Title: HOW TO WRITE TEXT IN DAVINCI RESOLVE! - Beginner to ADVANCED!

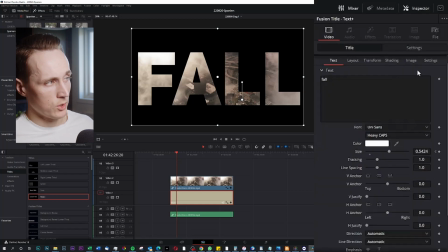So we go over to title and we go over to settings up here to the right, and we can click motion blur and can just add maybe 5. This will be tough on your computer.
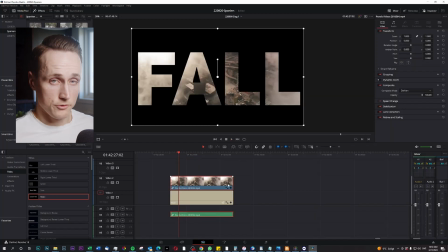Yeah, it looks a little bit better. And you can also add the same effect to the clip as you do with the text. So you mark the video and you do the same thing pretty much. So we go up here, you move this centerpiece.
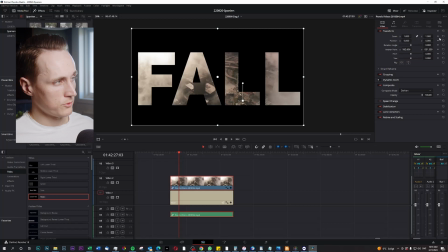You're already up here in the transform tools. You'll add a keyframe to the starting point.
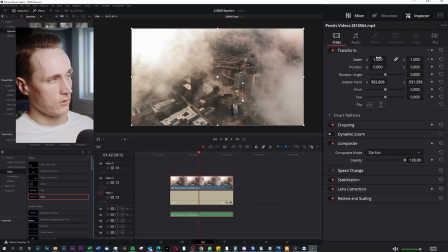And you go over to the where you're all zoomed in. And you zoom in.
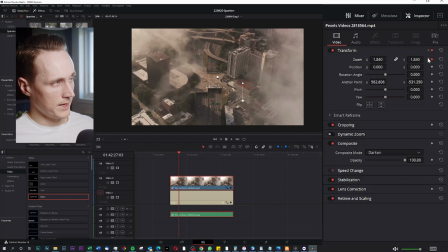And you go back to see how it looks.
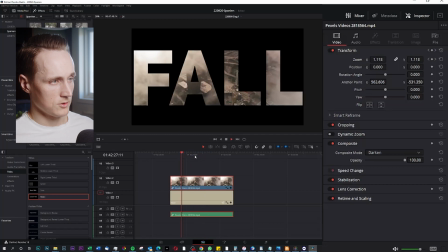Quite okay.
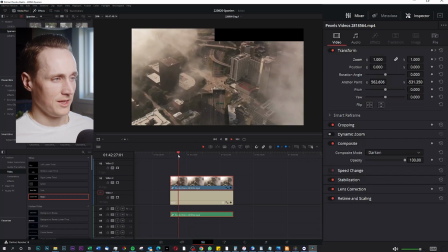And you can see that they work in between each other. I think that adds to the effect a little bit.
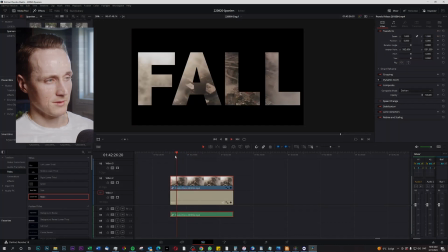It feels like the image pushes the title away. Another thing that you can do to add some feeling to your clip,
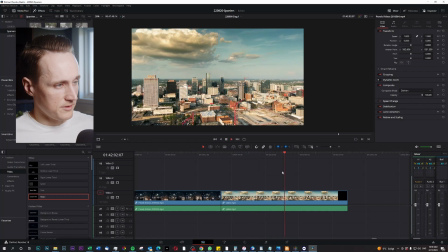let's say I have this clip here and I would like to set the scene for the viewer, and I'll add a text plus up here.
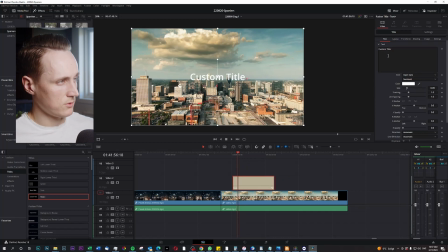And let's say I would like to add some vintage text here. So I'll go up to the text field and I change this to cloudy day. Change the font to unisons. Change the sizing a little bit.
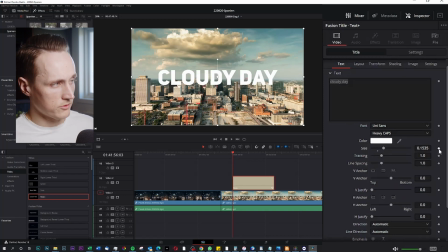And let's say I would like to have this pop out of the screen. So I go over here to size. Make it really small, all the way to the left. go half a second and I push it onto the screen.
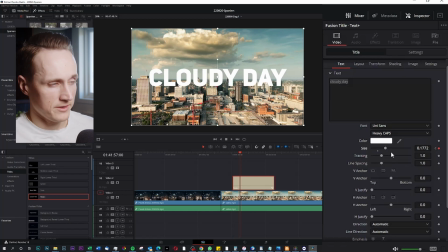And you can add a little effect here if you just pay attention to the keyframe. So I'll add full size here. I'll go 2 frames front by using my arrows on the keyboard, 1, 2,
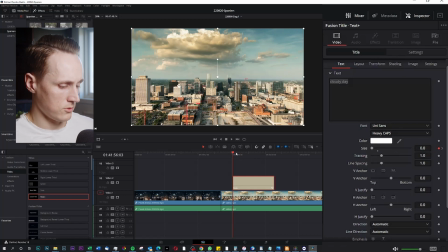and make it a little bit smaller. This will make it so that the title get this little like pushback look. I think that this would go a little bit faster. So I remove this keyframe and I remove this keyframe and I back up a few keyframes and I make it big.
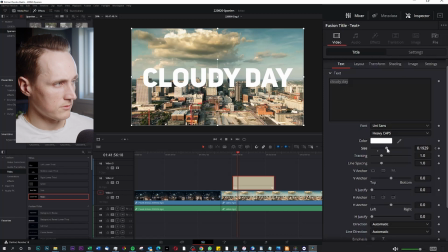And I go front 2 keyframes and I go back like that. And I would like to have this slowly fade away. So I go all the way to here and I'll change the sizing to like that.
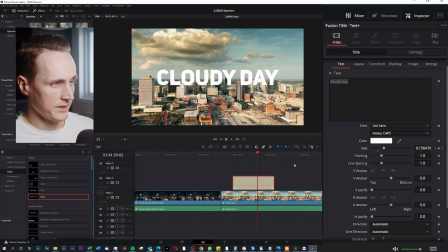So it goes front and then it slowly decays, which adds a little cool feeling. And then I maybe would like it to disappear altogether. So I'll go 4, 5, maybe 10 frames back and I'll push it back all the way.
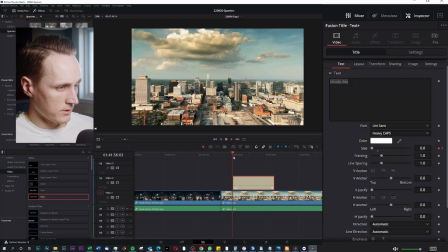So now I have a pretty cool effect like that by just playing around with the keyframes. And maybe I would like it to circle down as well.
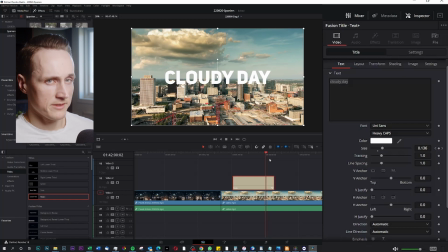So while it's going fast away, I'll add some rotation. So I go over to layout up here, rotation.
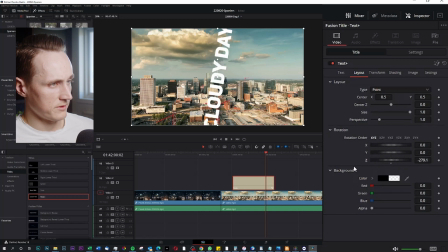And you have a lot of different ways you can rotate it here. I would like to rotate it like that. So I'll add a keyframe over here to the right. And we go all the way until it's gone. And we'll add a couple of loops there. Now it will look really crazy. It looks a bit fun.
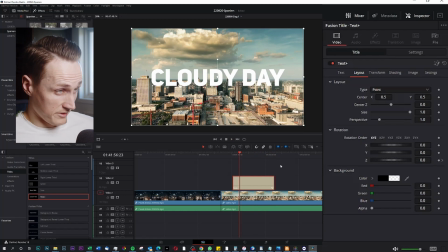And maybe you would like to add some effects to this text so it looks a little bit more classy or cool or whatever. So you can go over to shading, go to the third one and add a little drop shadow.